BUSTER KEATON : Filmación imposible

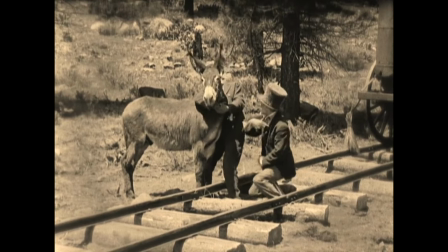8:10 Cuando un burro obstinado bloquea el paso,
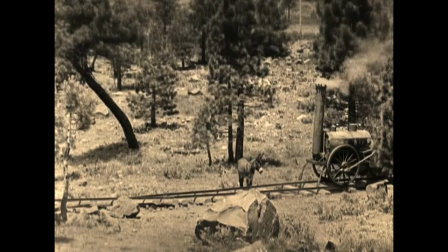8:13 los ligeros rieles son rápidamente desplazados para que el lento tren retome su avance mientras un perro lo sigue trotando alegremente.
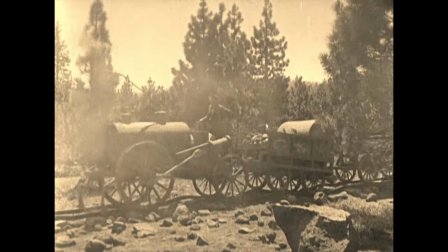8:22 De esta manera, Buster empleó su ingenio visual para reflejar los restos de la era victoriana en Estados Unidos y la nueva
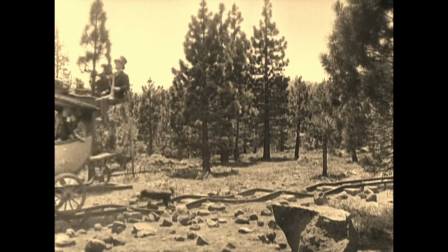8:29 era mecanizada que las locomotoras anunciaban. pero también la precariedad de la vida moderna,
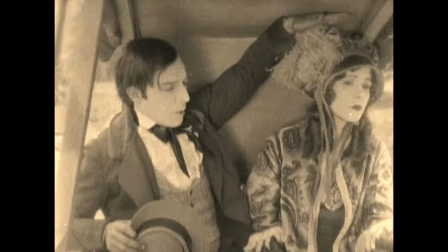8:36 su velocidad y su impulso que lo derrumba todo.
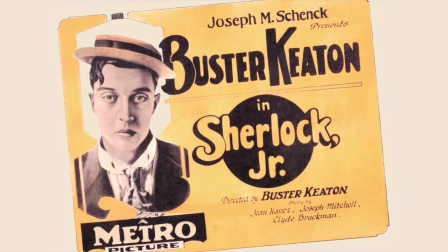8:41 Apenas unos meses después, Buster empezó a filmar su siguiente proyecto,
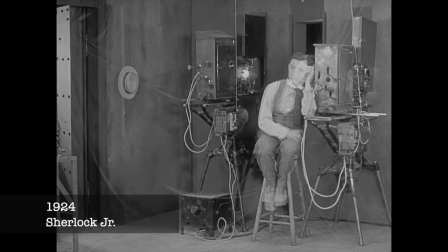8:45 que se convertiría muy pronto en una de las mejores películas sobre el cine jamás realizadas.
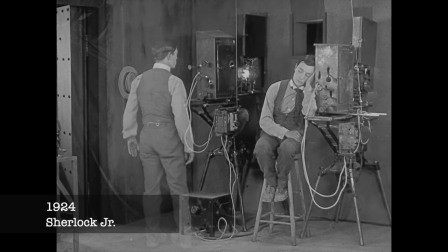8:52 Sherlock Jr. es sin duda mi preferida de toda su filmografía,
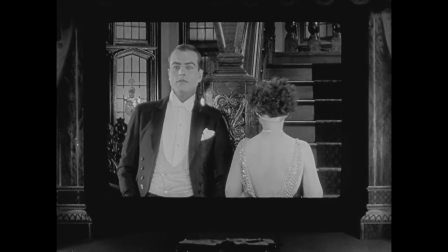8:56 porque ejemplifica brillantemente su destreza física, su imaginación poética y la exultante manera de hacer cine de Buster.
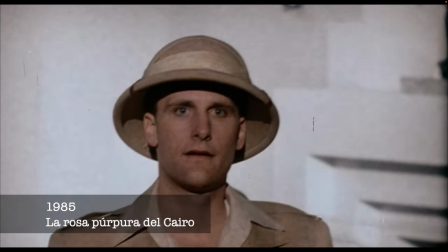9:04 Y ha inspirado a decenas de películas la más famosa tal vez La Rosa Púrpura del Cairo de Woody Allen.
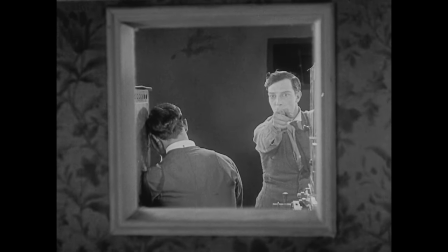9:12 En ella, Buster interpreta a un proyeccionista de cine que se imagina dentro de la película que está proyectando.
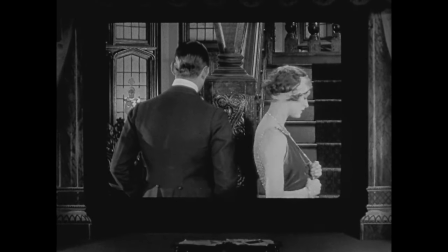9:19 Una secuencia que ilustra el tipo de desafío técnico que excitaba la imaginación de Keaton.
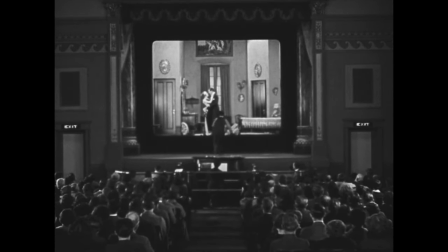9:27 Para lograr ese efecto, Buster construyó un escenario elevado al interior de un teatro,
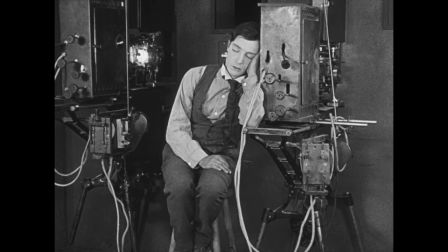9:31 donde normalmente se colocan las pantallas de cine y lo inundó con luces brillantes para que los actores pareciesen estar proyectados sobre una pantalla
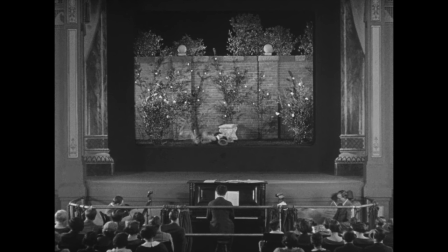9:41 pero la ilusión visual de un personaje que se mueve y fluye entre películas fue una proeza técnica considerable la frenética edición del mismo personaje al interior de muchas locaciones al aire libre con leones,
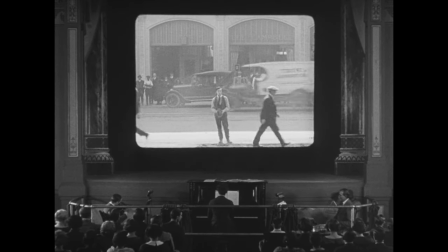9:55 trenes, mares y nieve se filmó en cada lugar por separado y luego se unió en un preciso montaje Al término de cada toma,
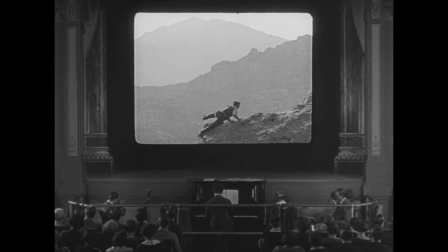10:04 Buster se quedaba congelado en su sitio Mientras un equipo de técnicos fijaba su posición Empleando instrumentos de agrimen sur Para que cuando comenzaron a filmarlo en la nueva locación Pudiese ser colocado exactamente en la misma posición en relación con la cama
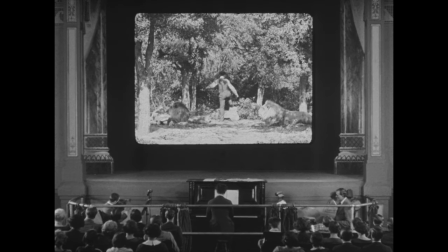10:21 La consistencia entre las diferentes tomas es asombrosa Logrando que la postura de Buster no cambie en absoluto Sino solo los escenarios
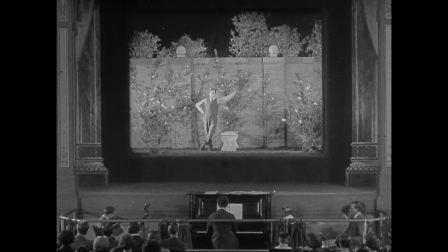10:32 esa secuencia se convirtió rápidamente en una de las más estudiadas por sus contemporáneos y Buster nunca quiso revelar su método para filmar lo imposible
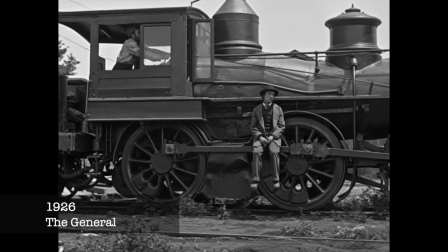10:42 dos años después rodaría El maquinista de la general la película que la mayoría de los críticos consideran su obra maestra